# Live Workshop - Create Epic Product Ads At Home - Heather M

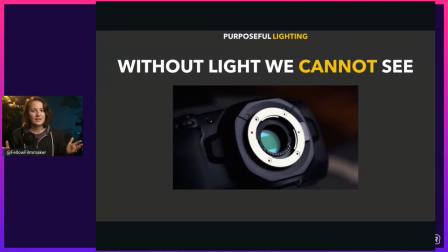16:40 So we all turn our headlamps off and we sit there in silence in this pitch dark cave, knowing that there are several areas where if you were to just walk around, you'd fall off into this cavern and basically die. Okay. So it's really scary. And they said, just turn off your lamps. And we did. And I cannot tell you how surprising it is that how dark it is in there.
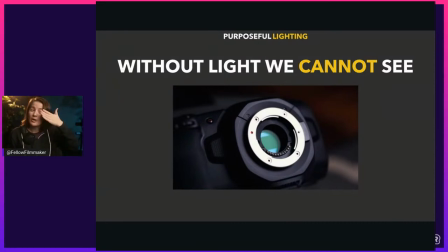17:00 You put your hand in front of your face, you're doing this. You're like almost touching your eye and you can't see anything. And it's really off-putting. And the thing is, a camera sensor, the picture we're seeing right here is a camera sensor. A camera sensor works much like our own eyes. It's one job. One job is to interpret light.
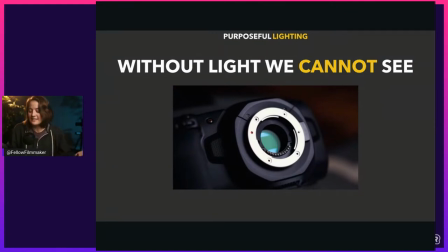17:19 Without light, not really seeing anything. It doesn't have anything to show. In fact, this is what it looks like without light.
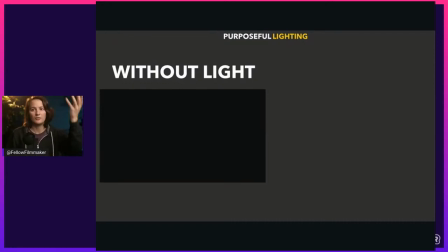17:25 This is what your camera sees without light. This is what your eye sees without light. All right? Proof, because I was in a cave.
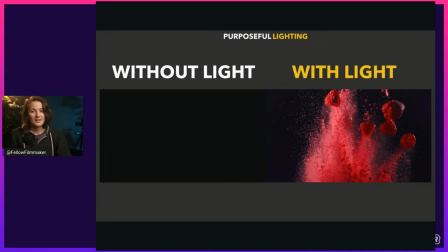17:31 But this is what it looks like with light. All right. With good light, of course, we're going to get into this part. Good lighting. Because you could just take a light and shine it in a room and you'll see stuff. But if you want, you know, things to look good, that's a different story.
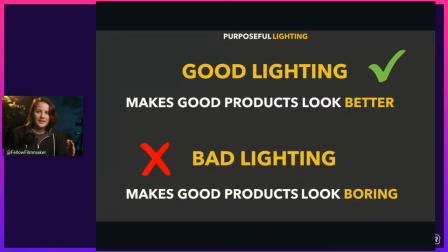17:44 So let's get into that part because good lighting can make a good product, one that looks really cool, look better. Like, wow. Right? Right. Bad lighting can make a good product, the same product even, to make it look really boring or bad or gross.
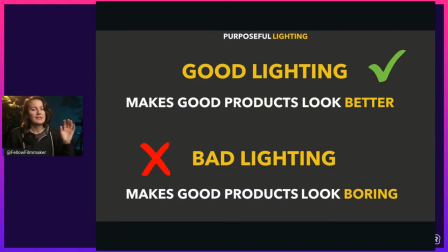18:03 All right. So this is the secret with lighting is that you need to know how to do the right things to get good results.
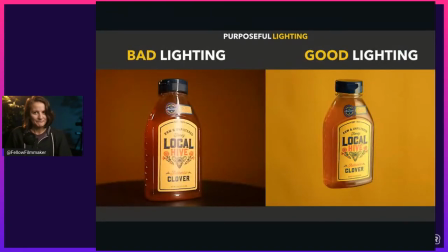18:10 Let me give you an example of good and bad lighting. Bad lighting on the left. I don't know about you. That looks like cough syrup to me. It is kind of unappealing. And the one on the right, that's some good lighting going on there. All right. And the funny thing is that what's going on here is not that much different.
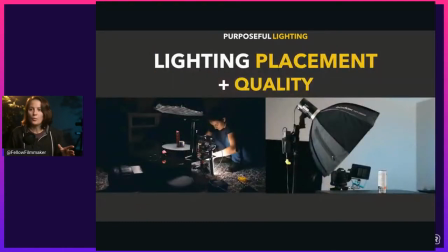18:29 It's just knowing how to use a light, where to place it, and the quality of that light. That's how you're going to get really good results with lighting. All right? It's placement, where you angle it at the product, and the quality.
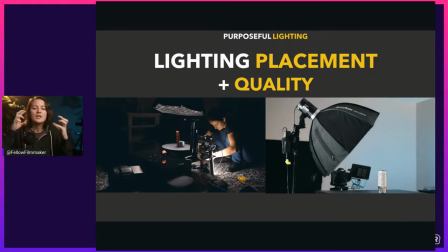18:45 Quality refers to how hard, soft, bright, or dim it is.
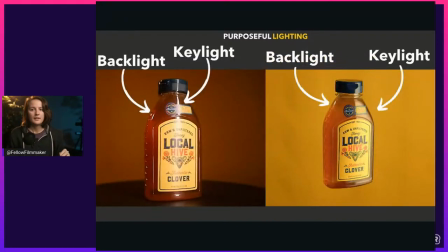18:50 That's quality. All right? So, for instance, both of these have the same amount of lights. They both have two lights going on. They both have the exact same backlight. You can see the little, you know, shiny part on the edge there that it's pointing to.
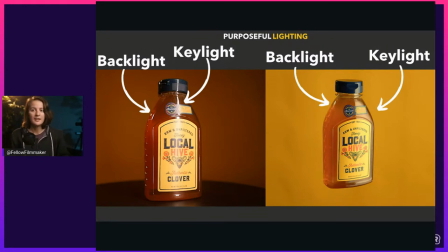19:03 That's the backlight. Same exact one for both of these shots. But they're key light. Key light is the main light lighting the source. That key light is different. The one on the left for the bad lighting example is using a hard light source.
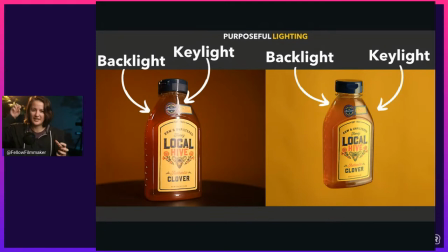19:17 There's no diffusion. Nothing softening it. So, it's just very like, bam. at it. And that's not attractive. Also, it's distracting. If you notice how that line is cutting right through some of the information, we can't read it now.
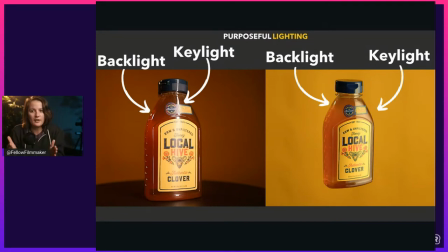19:30 And then the light is so focused on hitting that product, it's just hitting it face on, and it's making it really flat in the background. It just looks like mud. And then on the right side, we have the same exact backlight doing the same exact thing.
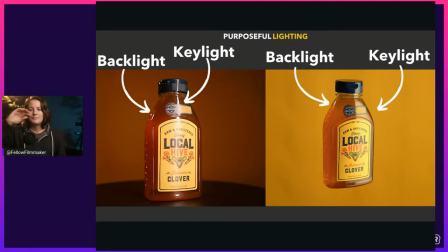19:45 So we got that one right. Okay. But the key light is utterly different. This is what's going on with the key light, all right?
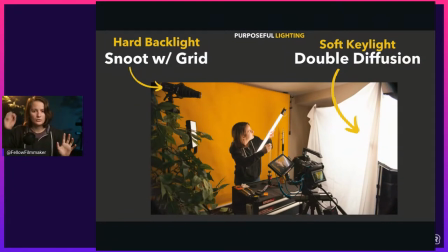19:51 It's a soft key light, so no hard light, no hitting it hard. It's got soft key light. It's taking a very bright light source and diffusing it by putting a soft box on the light. And then I did double diffusion for this one. That is a shower curtain, all right?
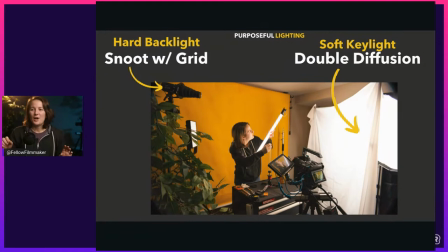20:07 Dollar store shower curtain. You can do a lot with cheap stuff, by the way. And that's putting even more diffusion before the light hits the product. So it's really soft. It looks beautiful. All right. And then the hard backlight for both of these was, you can see it right there.
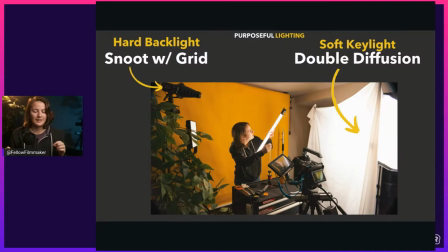20:22 It's got a snoot on it. That's like that little cone looking thing. And it has a little grid on it just to keep it really focused on the edge of the product. I didn't want it spilling all over the product just to remind you what it looks like.
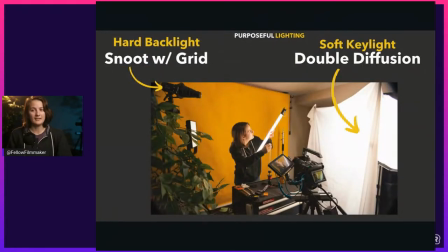20:36 Okay. So they both have the same backlight, but totally different key lights. In fact, key light makes the biggest difference here, as you can tell. Now, something about lighting.